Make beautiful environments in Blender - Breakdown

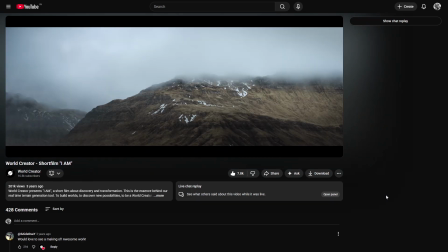0s
Ever since I watched this short film called I Am from World Creator, I'm like obsessed with nature and mountain landscape renders.
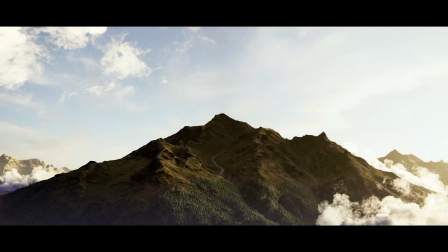7s
I tried a lot of things to recreate it, but failed. Now, I'm kind of happy to say I learned it by practice and watching a lot of YouTube tutorials.
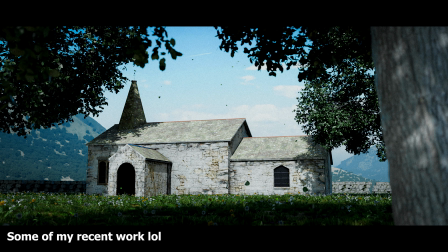15s
Experimenting, of course, it's not the same level as other artists, but I'm more than happy enough.
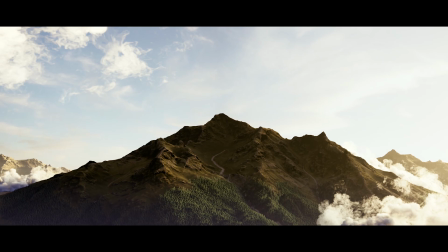20s
So, in this video, I will try to break down this scene I made fully in Blender.
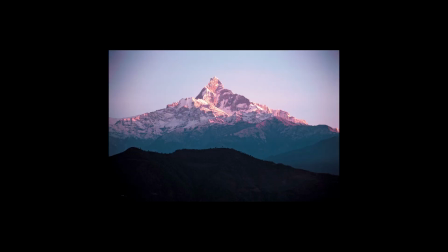25s
First thing first, reference. I was looking for a mountain to recreate, and first I was trying to recreate Himalayas because I don't live far away from them.
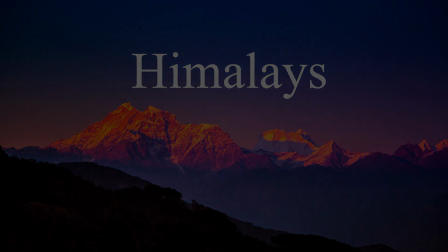34s
But I already made that in my previous render, so I decided to get inspired by a beautiful mountain in Nagaland called Saramati.
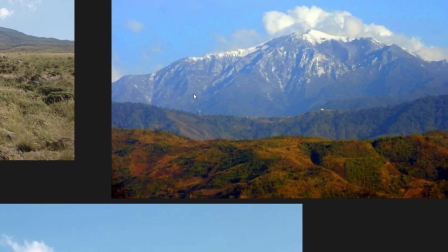42s
I fell in love with this mountain when I first saw it and decided to recreate it.
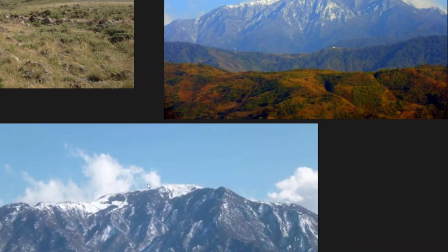46s
Of course, the mountain I made was nowhere near as Saramati, but it gave me an idea for the base. For creating the mountain, I use Gaea, a great terrain generation software I recommend everyone to use if they're into environment art.
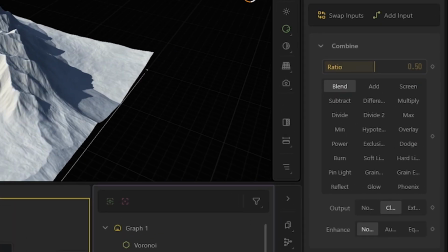58s
I used Voronoi and combined with Mountain node. You can see my settings here. Then a Hydrofix and Shaper node to adjust some settings.
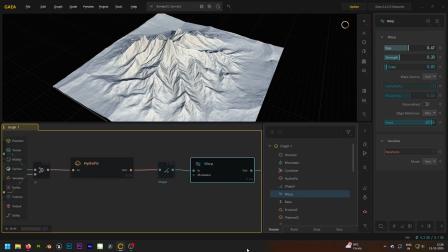65s
Then a Warp for some warp, then a choke point that allows to simplify complex node setups.
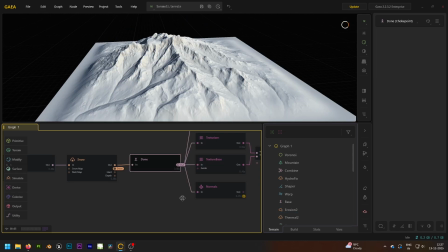72s
Then the most important node that every Gaia user use, erosion. After the main shape done, add a normal node and make it set up, not Y up.
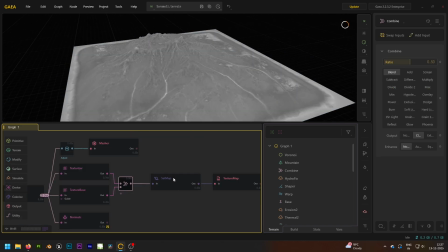80s
Then I made measure for the mountain model. You can either use height map, then a sat map node and exported everything in 2K in PNG 16-bit.
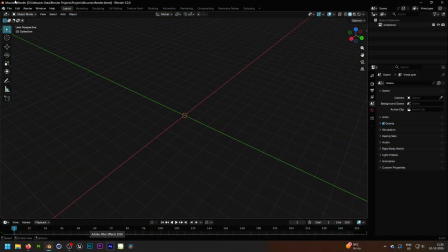89s
Here is all my node setup. Then in Blender, now the things is pretty much simple here. You just need to focus on composition and lighting.
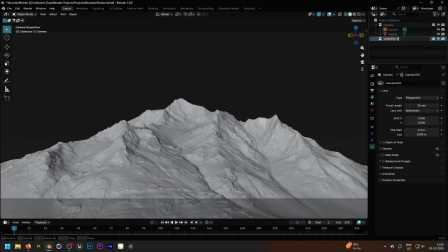96s
I used 35mm for the camera, organized my scene. Keep in mind that organization is very important in every software.
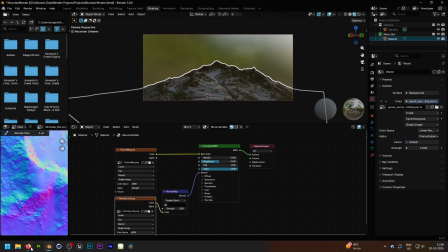103s
In node editor, plug texture and normal map and connect it. Make sure to increase the roughness value and lower the specular value.
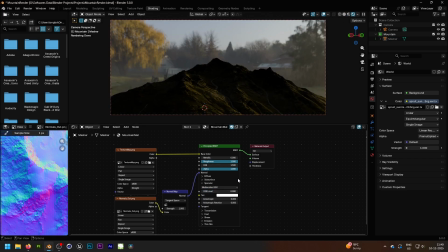110s
You can see huge difference here.
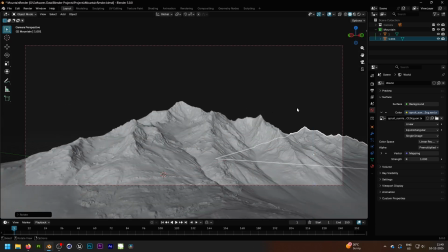112s
I duplicate the mountains, change some rotation so that it don't look repetitive because repetition breaks realism.
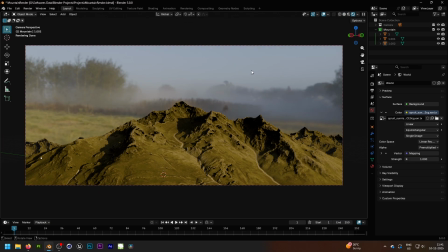119s
After adding the HDRI, there is no beautiful scene without atmosphere. Add a cube, fill the scene with it.
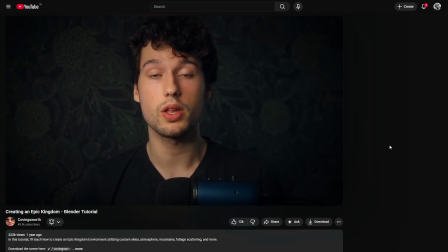125s
I learned this technique by Covicsworth.
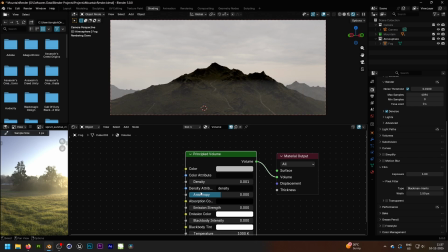128s
After you filled the scene, I connected principal volume node and made the density too low, like 0.5 or 0.2.
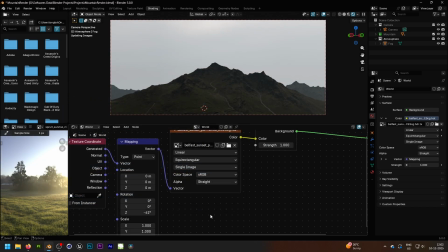135s
I did a lot of adjustment here, but here is my final volume. I messed with my HDRI, changed a lot of HDRIs, rotated,
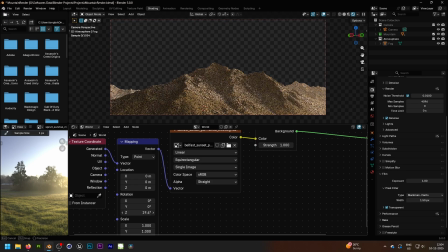143s
but at the end I like this default sunset one, downloaded from polyhaven.com.
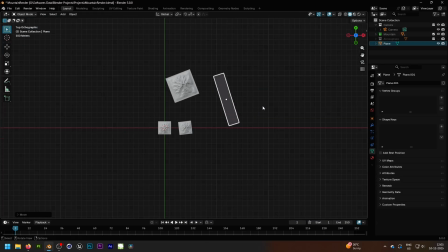148s
Time to add a fake sky. I just added a plane, scaled it so big in the background, and just find some nice looking skies,
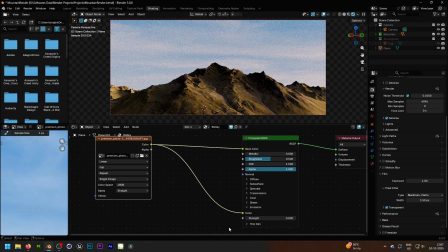155s
plug it in diffuse channel and then emission channel, and adjust the setting to 1 to 1.4.
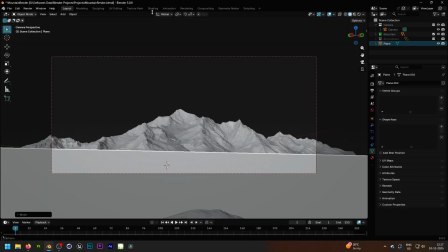161s
One more atmosphere trick I like to add is called fog planes to create depth.
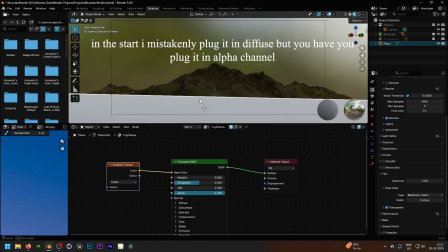166s
Just add a plane, plug it at gradient texture to alpha, then Control T for mapping node,
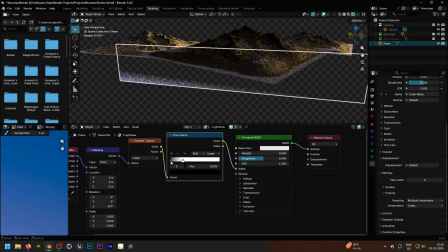171s
and color ramp for adjusting the value, and just mess around with it.
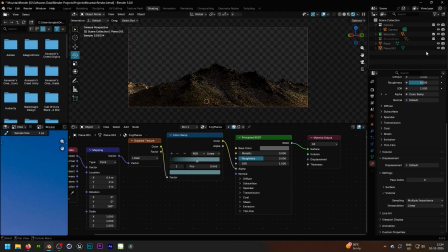175s
Duplicate it and drag it on other mountains to create sense of scale and depth, cause it's very important.
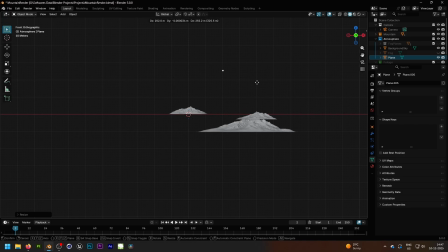181s
Extra thing you can do to make your nature scenes look more impressive is to create cloud shadows.
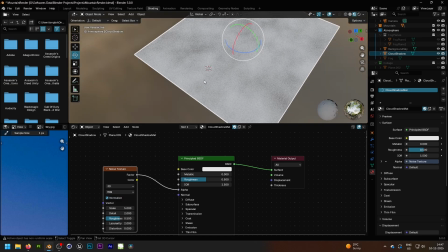186s
Simply add a plane, then in material tab add a noise texture, plug it in alpha channel, then color ramp for adjusting.
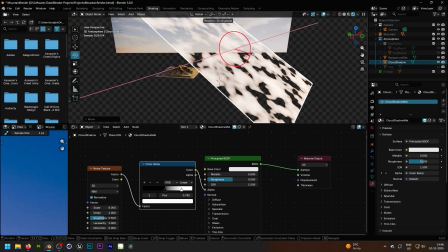193s
Drag your plane according to your light direction and you can see the difference is pretty good in my opinion.
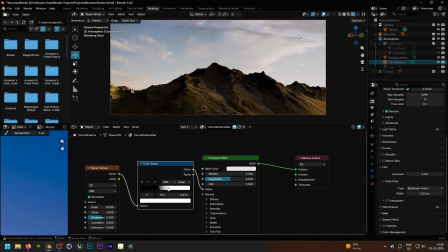198s
Of course you can't see much of a difference here, but in some scenes it will benefit a lot.
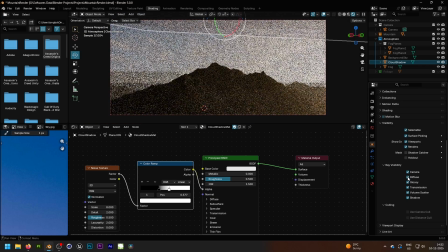202s
Trust me. And make sure to turn off diffuse in ray visibility to hide the plane.
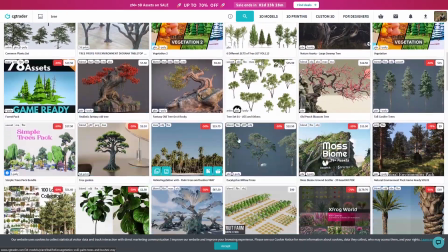207s
Now you don't have to use highly detailed foliage to scatter since the tree is gonna be so far.
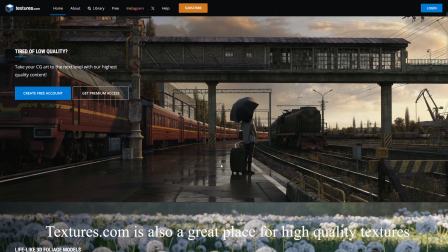212s
We can just use tree plane. You can download your favorite tree PNG from Google or any other website, but make sure it's high quality.
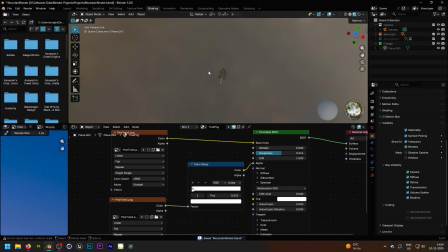218s
Plug it in diffuse channel and alpha channel. You can add color ramp in alpha to control the transparency.
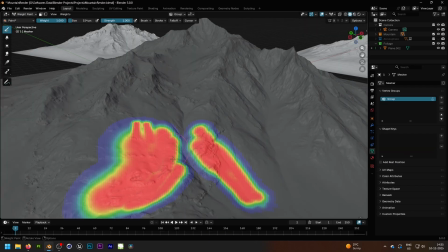224s
To scatter it on mountain, go in weight paint mode and paint it wherever you want to scatter. And don't worry, you can paint more later.
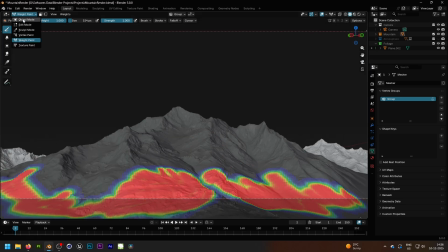230s
I'm happy with this one.
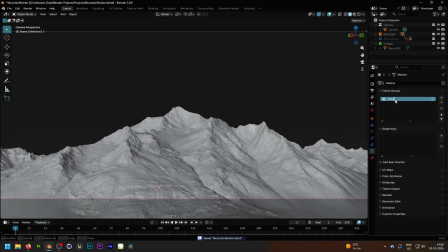231s
I initially wanted to use scatter on surface mode new in Blender 5.0, but it doesn't work out for me that well, so I use particle system to scatter instead. It's still very solid. Add a new particle system, make it here, add your tree plane in render category.
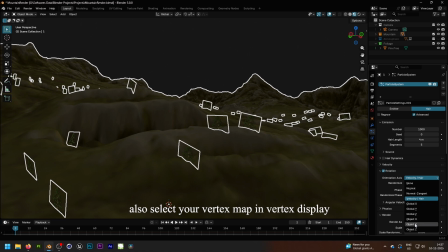245s
Adjust your rotation. For me, object Y worked out well.